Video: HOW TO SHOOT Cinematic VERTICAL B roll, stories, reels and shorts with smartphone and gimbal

Ahoy! One of the latest requests I got from you was if I can create a vertical cinematic B-roll or reel or TikTok or short video. Well, TikTok is number one. That's where the place is dominating right now. Instagram is not staying behind. They are just... everybody's talking about it. They just introduced that it is no longer a photography platform. Now the reels are a deal. YouTube is not staying behind either. They are introducing shorts on their platform. For me personally, I'm gonna stay away from shorts on YouTube for a while for a number of reasons, but I'm definitely gonna try some Instagram reels and I'm gonna play with TikTok as well. Well, in today's video, we're gonna try to create one of those. If you are into cinematic B-roll looking like vertical reels and TikTok videos, you are in the right place. We're gonna talk about composition, framing, and editing. We're gonna edit it together.
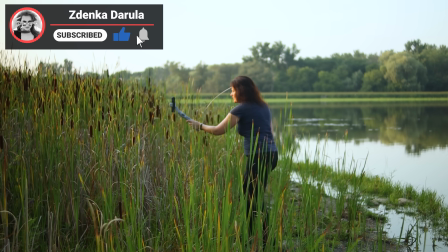[0:51]
And for the new faces, welcome. My name is Zdenka. If you're all about photography and video, consider subscribing to this channel. In this video, I'm going to be using my smartphone iPhone 12 Pro, and I'm going to be also using gimbal to help me stabilize the footage. Today I picked zhiyun Smooth Q3. I've shot this location so many times.
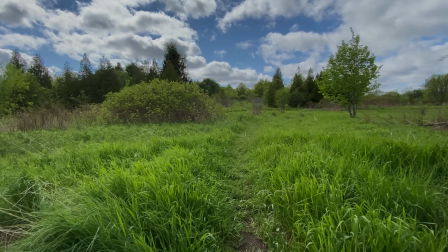[1:08]
I have a ton of vertical footage already on my hard drive as I filmed them all for my past tutorials.
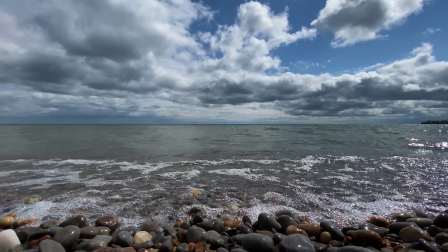[1:14]
I pulled out a few clips which I personally like quite a bit, and I'll be mixing it with vertical shots for a reason.
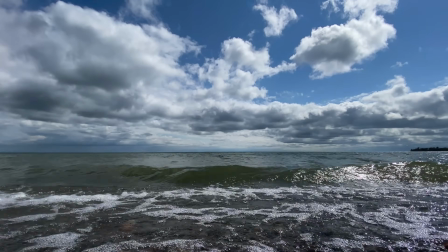[1:21]
I'll show you how close to the end. It's time to flip the phone around. I'm gonna be filming in ZY app in 60 frames per second because I would like to slow down the footage in 4K. Let's talk about the framing and composition a little bit. If you are used to always filming in a horizontal mode or in the landscape mode, you're used to that type of a frame. Suddenly when you flip it this way, it might be a little bit weird at first because you have this whole new space to work with.
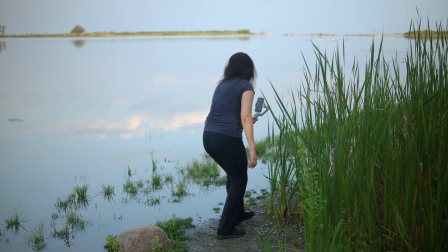[1:48]
For shots like these, the best is to look for leading lanes or some type of a curve or very interesting objects in the middle or objects which are evenly spaced out.
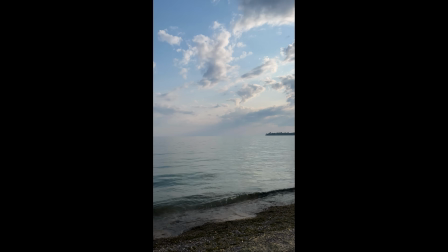[2:00]
If you're going to be standing on a beach and if you're going to be just panning from left to the right or right to the left, the clip will be way too long and it's going to be boring. And that's the reason why I'm going to be keeping those landscape shots just like that, and I'm going to be adding them to the video later in the post. I'm going to be mixing them in, which I'm going to show you later. But now let's go ahead and shoot about 4 to 5 different clips in the vertical mode, and I'm going to explain you how I am framing them, how I'm doing the compose thing.
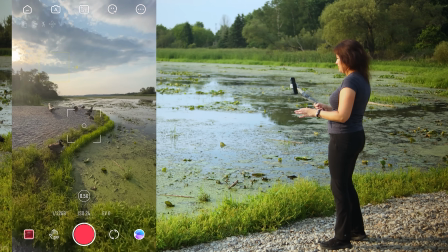[2:28]
Now first, I was just standing here, but when I'm standing right here, I see a lot of rocks in this corner.
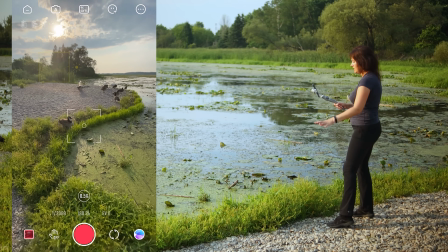[2:34]
So I'm going to move myself a little bit to the right to get rid of the rocks, and now I am seeing beautiful grass in front of me.
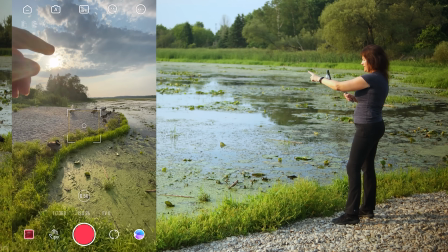[2:40]
I'm seeing also this really nice sky and the S-curve. The screen is nicely filled up.
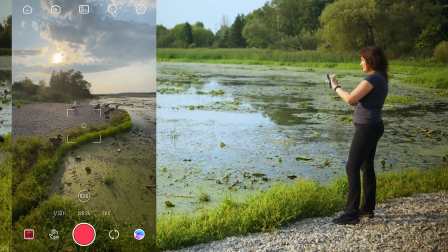[2:46]
It's just beautiful view. I'm going to lock the brightness on the sky.
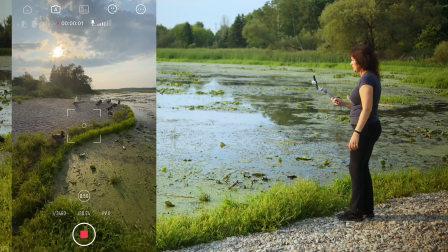[2:52]
In the post I can always make it lighter, but I just don't want to have an overexposed shot. And as like I said, the gimbal is in all follow mode.
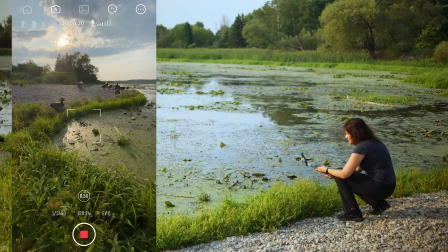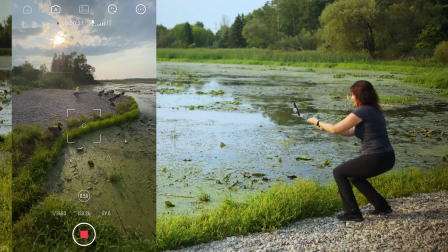Now I'm at another location, just like this one. And if you look at that way around me, you will see a nice curvy kind of leading lane going through forward. Now I'm gonna try to catch that. It's just very colorful. There's a lot of water, there's a lot of greenery. It's very complex and it's going kind of zigzag throughout the whole frame. It's not empty. It's not empty on the top, it's not empty at the bottom. It fills up the screen pretty nicely. Let me show you what to do and what not to do. First, let's do actually what not to do.
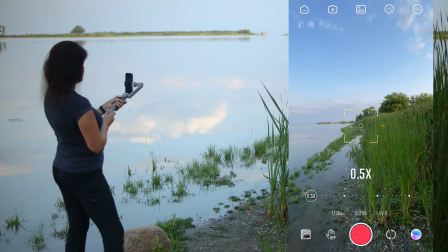[3:46]
Right now, when I have selected ultra wide angle lens, you can see that there's just too much of a sky right here.
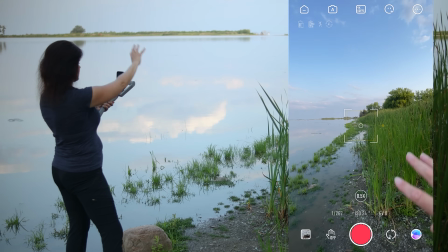[3:54]
And yes, it is quite nice here, but it's very empty. It's not filling up the whole frame.
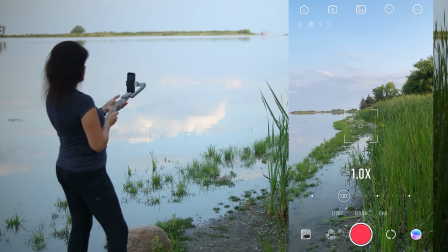[3:59]
If I'm going to select standard lens and I'm gonna start moving,
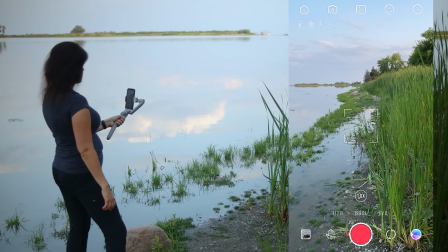[4:06]
you see that the composition is right away a little bit